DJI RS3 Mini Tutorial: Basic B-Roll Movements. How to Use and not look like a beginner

Hello, how is everyone doing today? My name is Otto and welcome to the channel. This is the DJI RS3 Mini and in this video I will show you the basic movements and
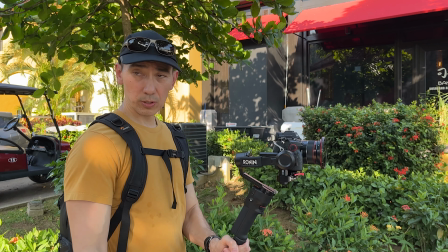(0:13)
gimbal modes that you should use to make your videos more cinematic by using a few movements that are easy to do. So, besides the DJI RS3 mini, I'm also using the Sony A7 IV and this f2.8 18mm lens from Samyang, which is lightweight and inexpensive. That is a great combo if you ask me.
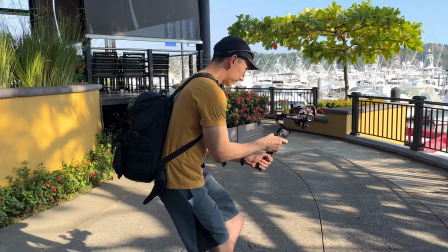(0:42)
There are two super basic movements that you can do with the gimbal.
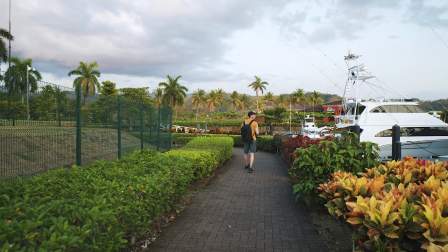(0:46)
The first one is the push-in and here the idea is to push the gimbal forward in a straight line.
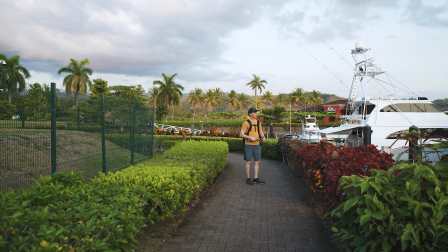(0:53)
You can do multiple kinds of shots with the push-in.
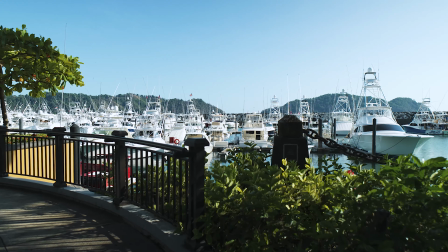(0:57)
For example, you can follow a subject as he is walking forward or you can push towards a subject that is not moving.
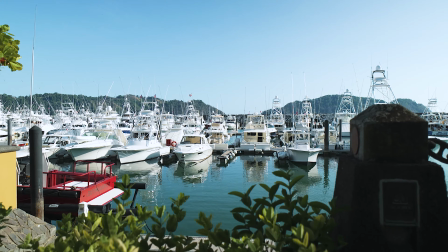(1:05)
If you are traveling, you can also use this movement to get closer to a point of interest or find something that has an interesting composition for your shot. For the push in, you might want to lock the gimbal to avoid other movements On the RS3 mini, you need to hold the trigger just like this So now it's not going to move
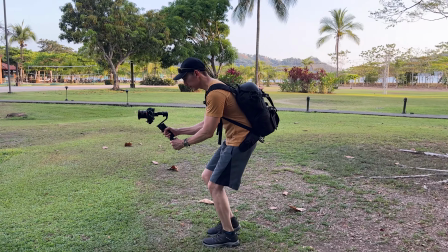(1:26)
anywhere The second basic movement is the pull back And here,
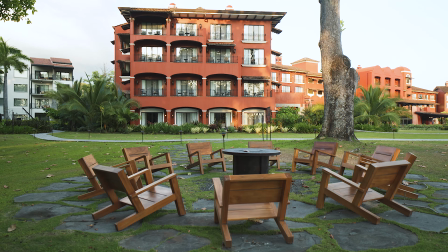(1:31)
you're going to pull the gimbal backwards away from your subject or your point of interest I like this kind of
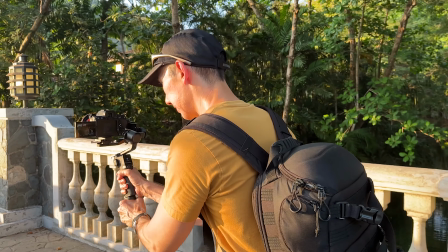(1:38)
movement because it slowly reveals the surroundings and the background If you're going to be walking backwards, you need to be extra careful to avoid hitting other people or something. So you either need to be looking backwards from time to time or you can have someone helping you to avoid accidents. And for this movement, you can also lock the gimbal with the trigger.
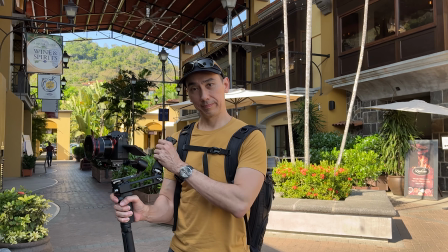(2:04)
If you need to do a push in or a pull out at a lower level, I suggest using a handle like this one.
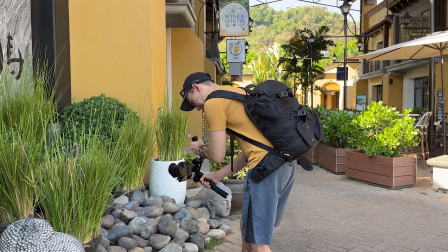(2:10)
There are different brands that you can get and they are around $40.
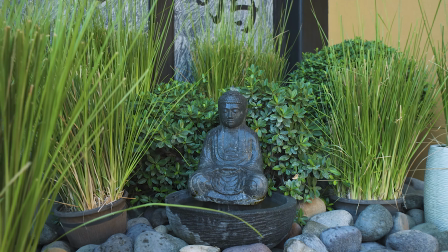(2:16)
These handles will make it easier to use the gimbal in a more horizontal position just like this.
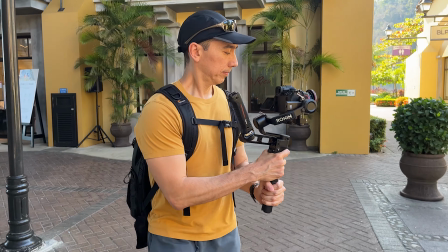(2:31)
The orbit shot is a movement that is very popular and the idea is to create an orbit around someone or something,
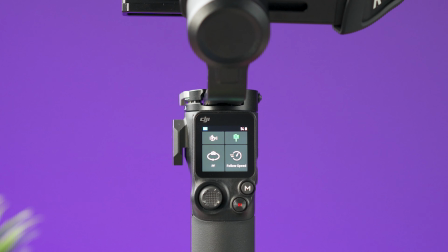(2:39)
creating a parallax effect in your video which looks really good.
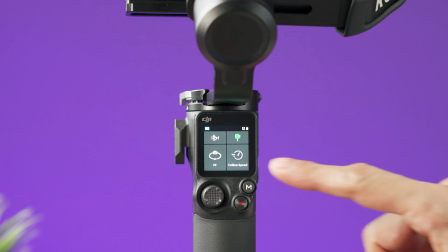(2:43)
For this movement you need to use PF which is pan follow so the gimbal will only follow your pan movement.
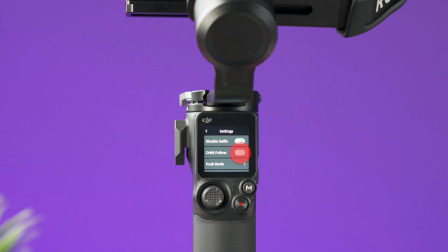(2:52)
The follow speed should be set to medium and the RS3 mini also has an option here in the settings where
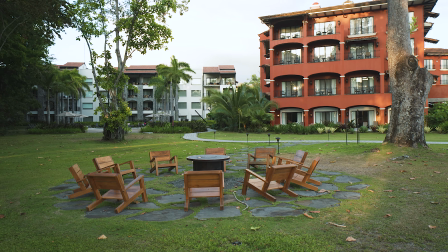(3:00)
you can select orbit mode and this is supposed to help the gimbal to react in a smoother way when you're doing orbits.
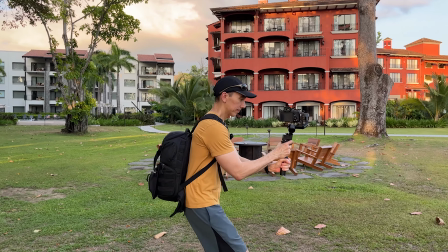(3:07)
For the orbit shot when you walk around your subject you need to try to keep the subject in the middle of the frame. One tip that I can give you here is to walk straight instead of moving from side to side and move the camera to point towards your subject using the joystick like this.
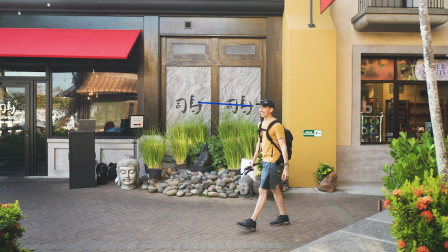(3:27)
This movement takes some practice but once you master this it's going to be... The next movement is the side tracking and I like this movement for multiple reasons. The basic concept is to move the gimbal from left to right or from right to left.
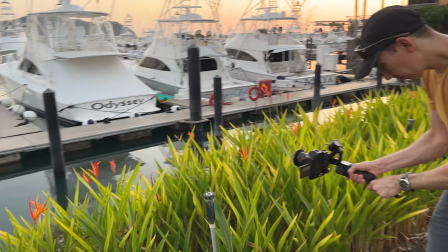(3:50)
Locking down the gimbal is a good idea and to add some sense of movement you can incorporate the use of a foreground.